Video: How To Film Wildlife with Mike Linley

One of the most difficult areas of wildlife videography is filming birds in flight.
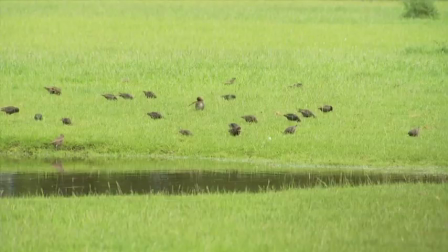[111:49]
Smaller birds such as tits and songbirds can be very difficult to film in flight because of their relative size in the viewfinder,
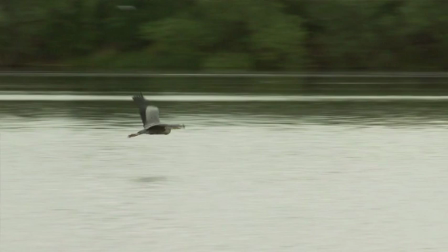[111:56]
and they often change direction extremely quickly. Larger and more sluggish birds such as cormorants and herons are easier to film in flight
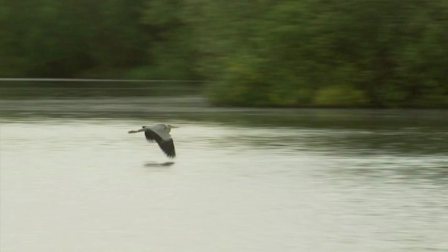[112:04]
as they fill a larger area of the viewfinder and they don't make sudden changes in direction.
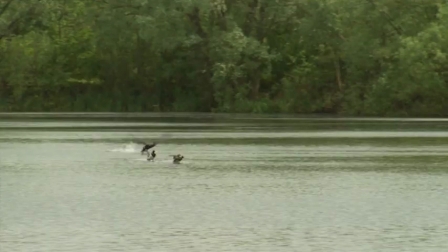[112:10]
For this reason, you should practice filming larger birds like herons when honing your techniques.
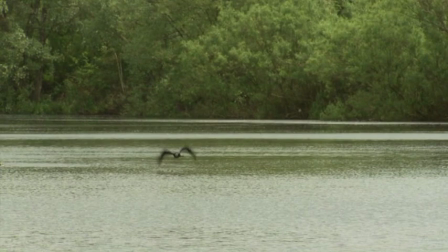[112:16]
The easiest way to begin learning how to film birds in flight is to film them as they fly away from a perch, such as a branch or fence post.
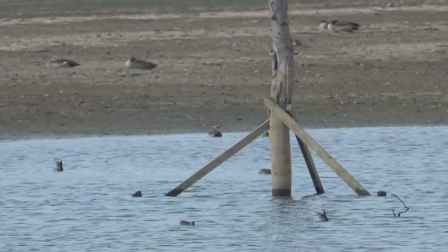[112:24]
This will give you time to compose a shot and set the exposure.
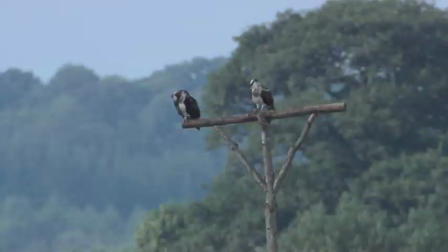[112:27]
It's a good idea to take the exposure from the ground at the base of the tree where the birds are perched,
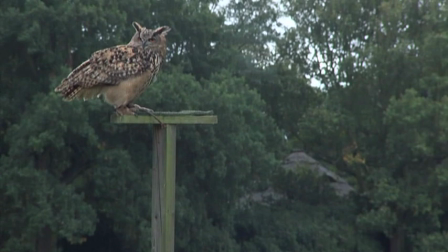[112:33]
otherwise you might end up with a bird being silhouetted against the sky.
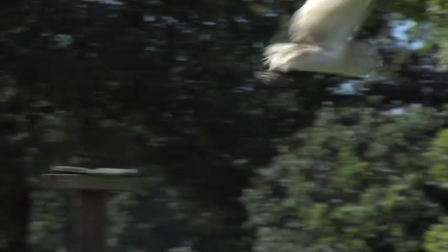[112:37]
Once you've set up your exposure and focused on the bird, frame the bird so it's at the top right or left side of your viewfinder or fold-out LCD screen.
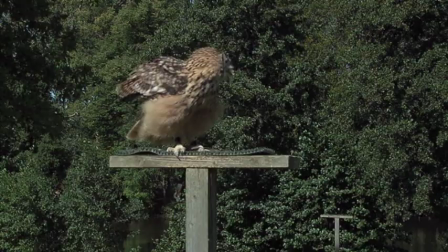[112:46]
This is because when most birds take off, they drop from their perch, then swoop back as they gain momentum.
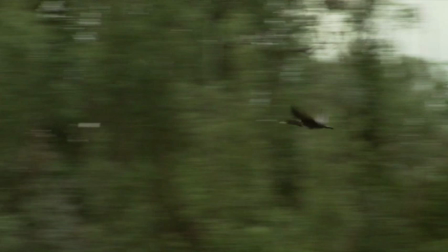[112:54]
Also allow for looking room, or in this case, flying room. If the bird's perched on a branch and is facing to the left as you view in the viewfinder, position the bird at the top right-hand side of the viewfinder.
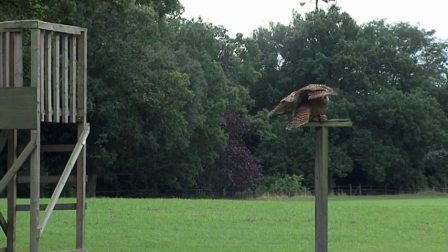[113:07]
This way, when it flies from the branch, it will drop into the frame nicely, then you can smoothly pan as it flies from right to left.
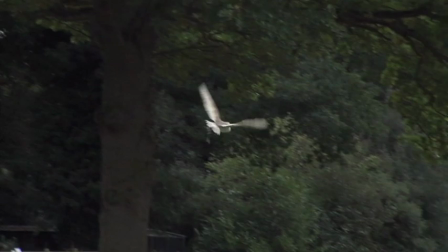[113:15]
You'll have to hit the record button beforehand, then wait patiently with your hand on the tripod pan handle, ready to follow the bird once it takes off. How long you'll have to wait for the bird to fly away will depend on the species. Again, this is where patience is required.
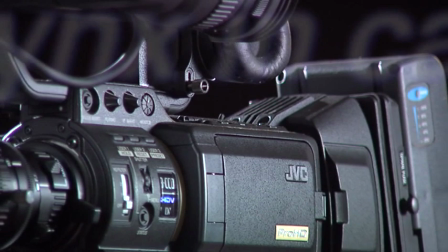Well, here we are at the Norfolk Wildlife Park lynx enclosure, and it's a good place to film for many reasons. Firstly, it's a very large enclosure with natural vegetation. It's got big, well-established trees growing within it. It's also got dead tree trunks lying around and some rocky outcrops, so the animals look like they're in a natural setting. It's got a very large fence surrounding it for obvious reasons, 7 metres high, except for this section here, which is replaced by a wall that's only 1 metre high at this side, and yet it's 5 metres at the other side. This allows you to get fantastic views without looking through mesh at the animals, and to get your camera over the top of the wall to peer into the enclosure. Now, this also has the effect that you're actually looking down on the animals, so you very rarely see the fence that's about 100 yards away at the far wall of the enclosure. And even if you did see that, then using this type of lens, a very long lens, on a very wide F setting, then you're going to get that out of focus while the animal itself is perfectly focused. These animals are parading down up and down below this wall beneath me here because they're waiting to be fed. Now they're going to be fed on European rabbits, wild rabbits from the surrounding fields. And this also helps you in your filming because it's actually eating an animal which it would be eating in the wild. So the shots that you get will look natural. So let's see what we can get using this camera.